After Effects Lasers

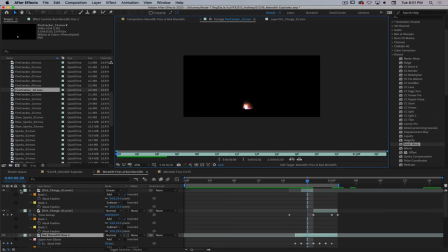3227s
We're going to start adding some of this stuff in here too. So we've got our dirt charges in there.
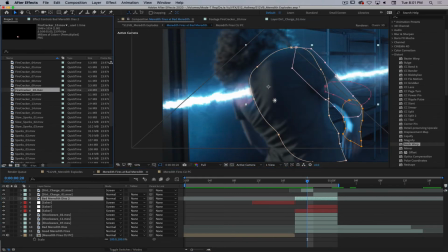3232s
Let's go ahead and add a firecracker in here too. So you got our firecracker right there.
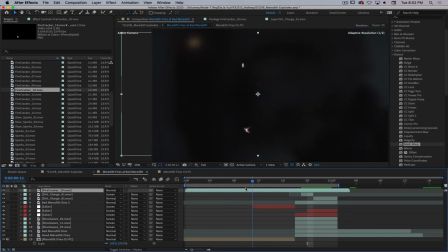3238s
So let's just watch this real quick so we can see what this does. Bring this over here so we can actually see it.
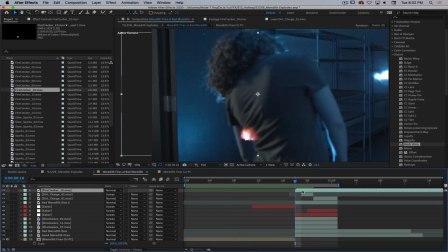3248s
Alright, there it is right there. Okay, so the firecracker basically happens straight away. So one thing I'm going to do here real quick is I'm going to move the anchor point right to where the base of that firecracker is. So if I have to do any rotating or anything like that.
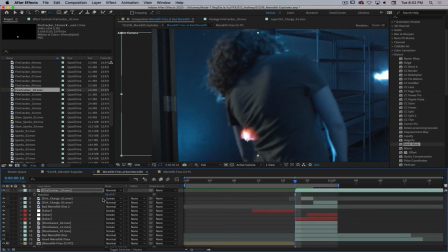3263s
So I'm basically going to start that spark effect right when we start to see that first hit of blood right there.
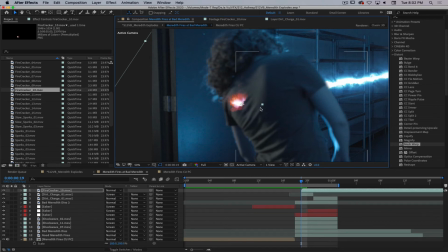3276s
So I'm going to get this up right here, rotate it a little bit more, like so.
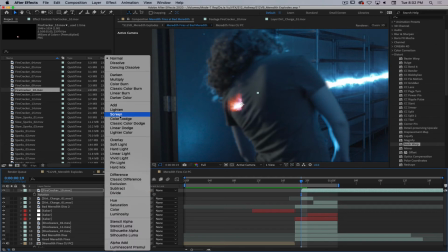3286s
And then let's make this a screened effect. Boom. Yeah, dude. Yeah.
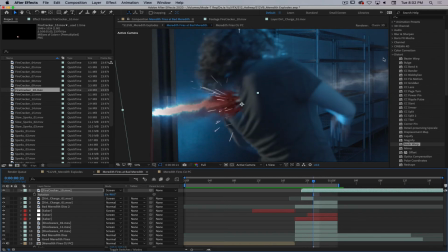3295s
Sparks for the win. All right, so the other thing that we got to do here is we got to just blur these a little bit. She's out of focus, so our sparks need to be out of focus too.
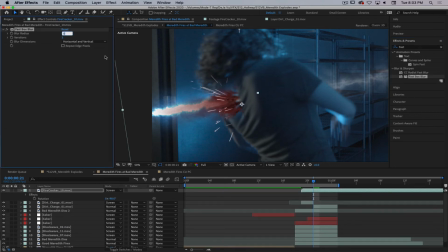Beautiful.
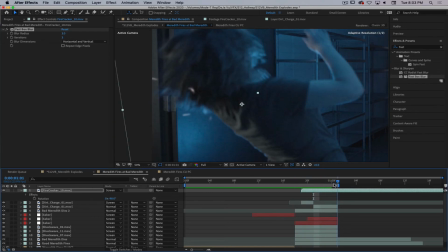3315s
Boom. Yeah, that's starting to look punchy.
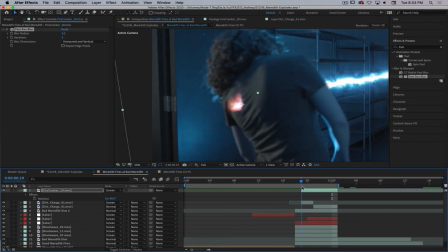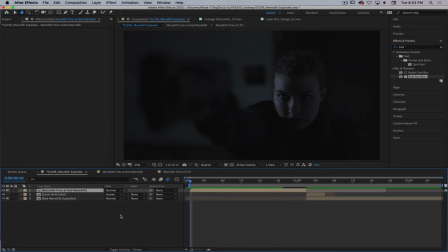3334s
Okay, let's go back and check our real-time view. Yep, 7 frames, folks.
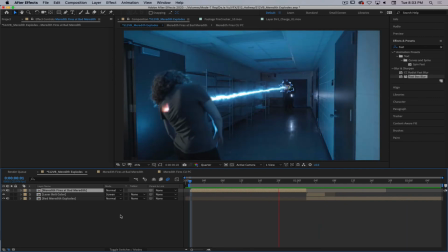3342s
But it's helping to sell it. You know, we'll do the same thing on the explosion too.
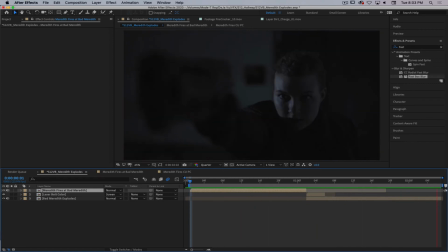3352s
Cool. You guys want to take a break? Yeah. Let's take a break. So we're recording now.
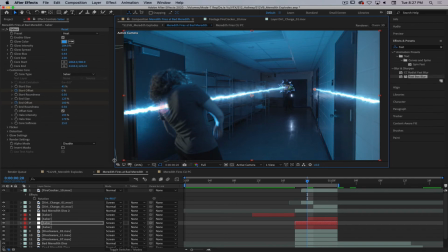3360s
All right. So,
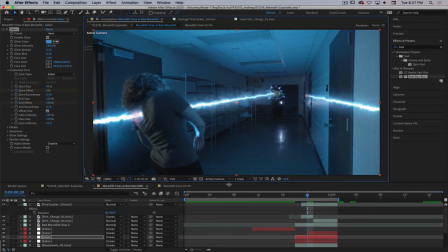3363s
things that make visual effects look realistic. We said reflections. So if you have something like this firing, you should see the reflection of it. We see the reflection in the specular highlight on the floor right here, and we see this specular highlight on the wall as well.
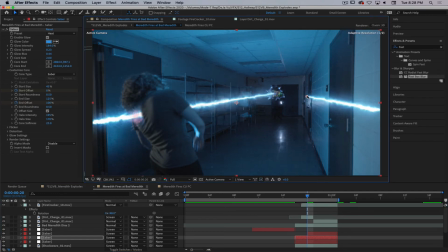3382s
And I almost feel like, I don't know if this, it feels like this should be up a little higher over here, but I can't
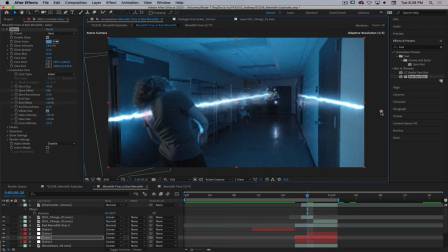3390s
really tell if that's gonna work the way that I'm hoping it works. We'll see.
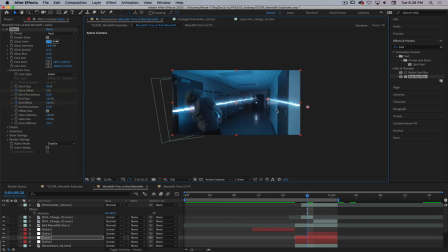3396s
We'll go for it and see what it feels like.
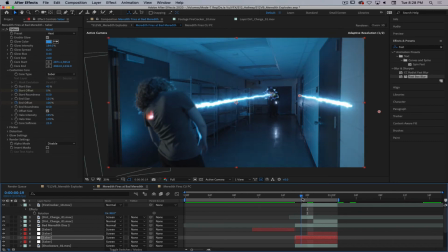3399s
So fortunately, because we've got all this laid out already, this should be pretty simple to make work. So I duplicated the saber layer and moved the start and the endpoints over, and then all we're really going to do here is I'm just going to try a directional blur.
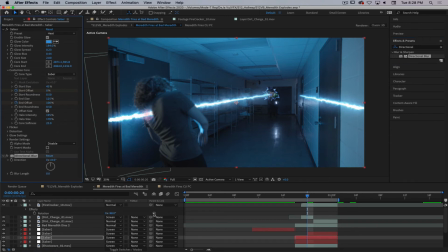3422s
Directional blur, and we're going to throw that on our saber layer. And we're gonna set the blur is gonna go kind of like 5 degrees, it looks like, and we're just gonna really blur the crap out of this thing.
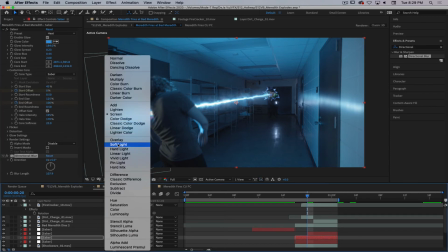3441s
There we go. And then let's try a different blending mode. Whoa, definitely not that.
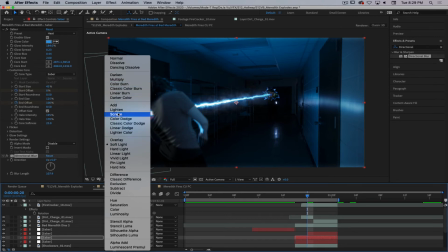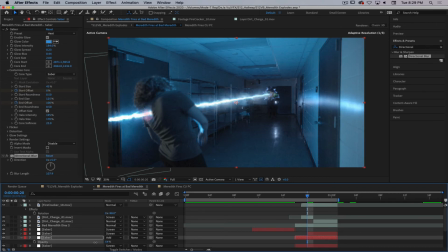3455s
And then let's also just play with the opacity a little bit. So now it's subtle, right? So it's there, and if we watch this in real time, it should help sell the effect a whole lot better.